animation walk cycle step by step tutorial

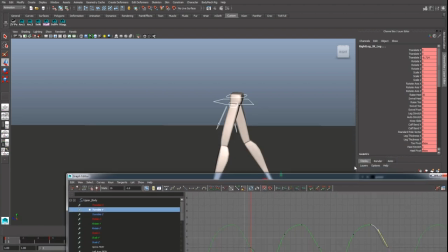984s
So now that we've done that for all controls on the feet and hips, we are going to start offsetting these.
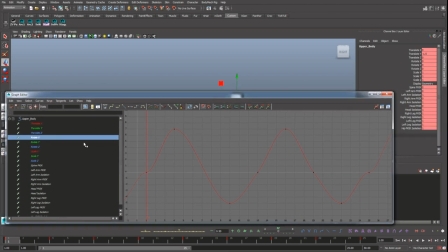992s
The hip rotation, we're going to start offsetting them by one frame at least. So we'll do this first, and then all of these rotations,
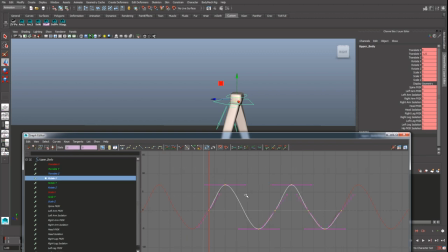1007s
we're going to have it offset by one frame at least. I'm going to try one frame here with the X, one frame later with the Z. Smooth that out so that it's not slowing down as it goes through this in between.
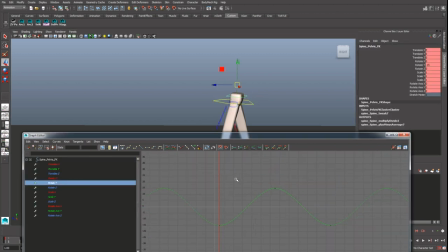1025s
And then for the rotate Y, it's on the other control, pull the back one.
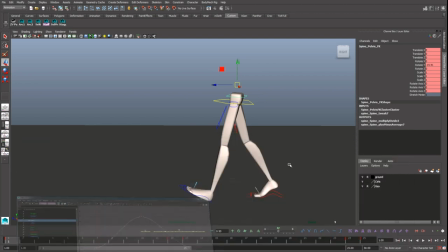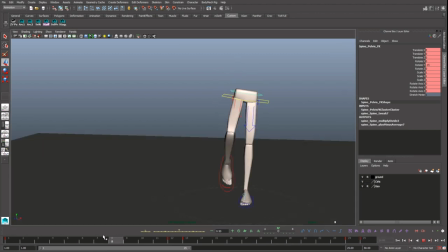1041s
Now the hips have a much more natural roll to the entire movement.
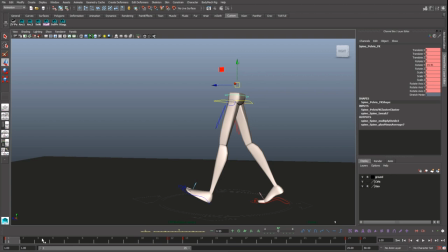1050s
And all we had to do to get that was to just offset the rotations a bit. If we play this back, we can see we got a nice bounce in the body, nice rotations there, and the feet are kind of doing what they need to do. We still need to do a lot of feet cleanup though,
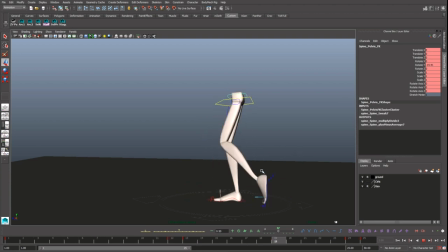1070s
later with the knees especially, to keep from that distracting wobble that's happening, and then clean up how the foot picks up.
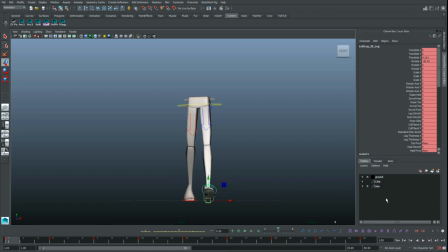1077s
If we look in the front view, we'll see that, you know, it's kind of robotic. There's not much arc in there. There's only the change as far as up and down goes.
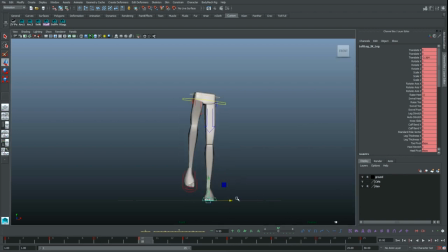1089s
We need a little bit of side to side to make it more natural. So from the contact frame, it'll be closer towards the center of where the walk is. And you might have, it'll stay relatively still, but you might have a little bit of a shift in there to the side.
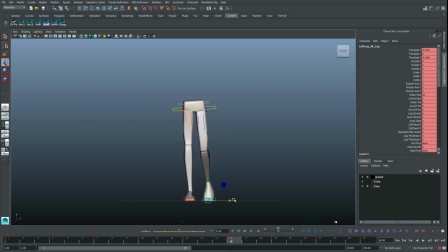1109s
It goes in a little closer as it stays down. And then as it picks up, that's when our foot can really swing out and give us more of an arc across the screen from side to side, right?
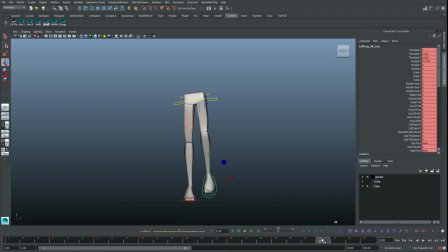1123s
And we can see, because we've got an extra key here for this foot on the up pose and then the contact, that they are in the same spot. We can either drag it like this, or we could just go and let the computer handle the in-between.
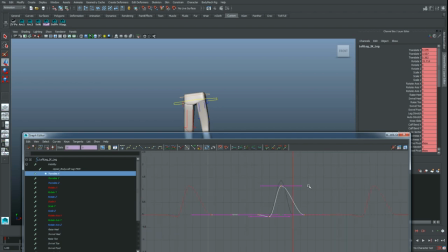1137s
If we open up our graph editor, we can delete on the translate X that extra key, right?
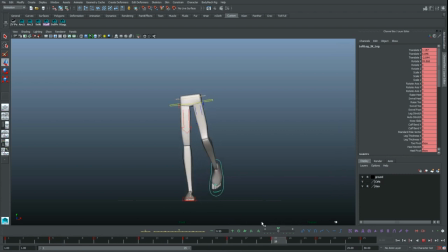1145s
We do this for one foot, and then we'll copy it over to the other, right? So we're refining this just a bit, and we can save time by skipping that one for now. And we've developed a nice little arc on the pickup. To make this even more natural, what's kind of weird is
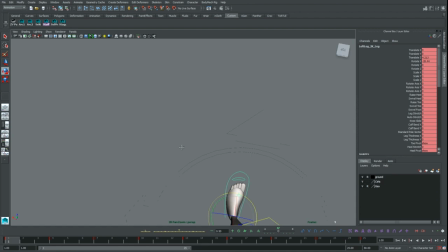1165s
how straight our rotation is with the foot, right? If you look at this way, depending on if you're a guy or a girl, you know, this changes, but we can default to having a bit of twist in there, a little angle to the feet,
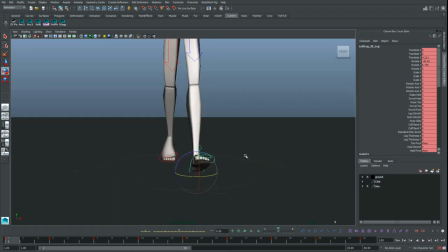1180s
so it's not quite so parallel. It makes our walk a bit more organic, right?
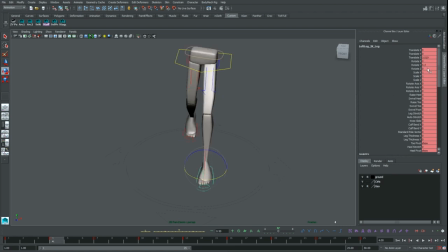1186s
And then we can kind of bring it more straight here. Make it zero. And we can copy what's happening there and the rotation straight to frame 25, and then from 4 to...
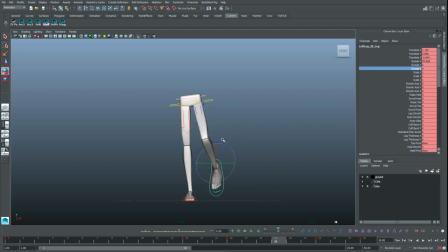1206s
As our foot picks up, it will probably... We should have some overlap to point back where it came from.
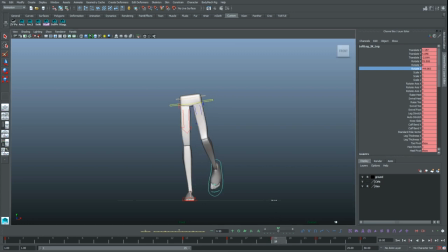1226s
We'll have a bit of a drag when it picks up later to where it points back from how it picks up.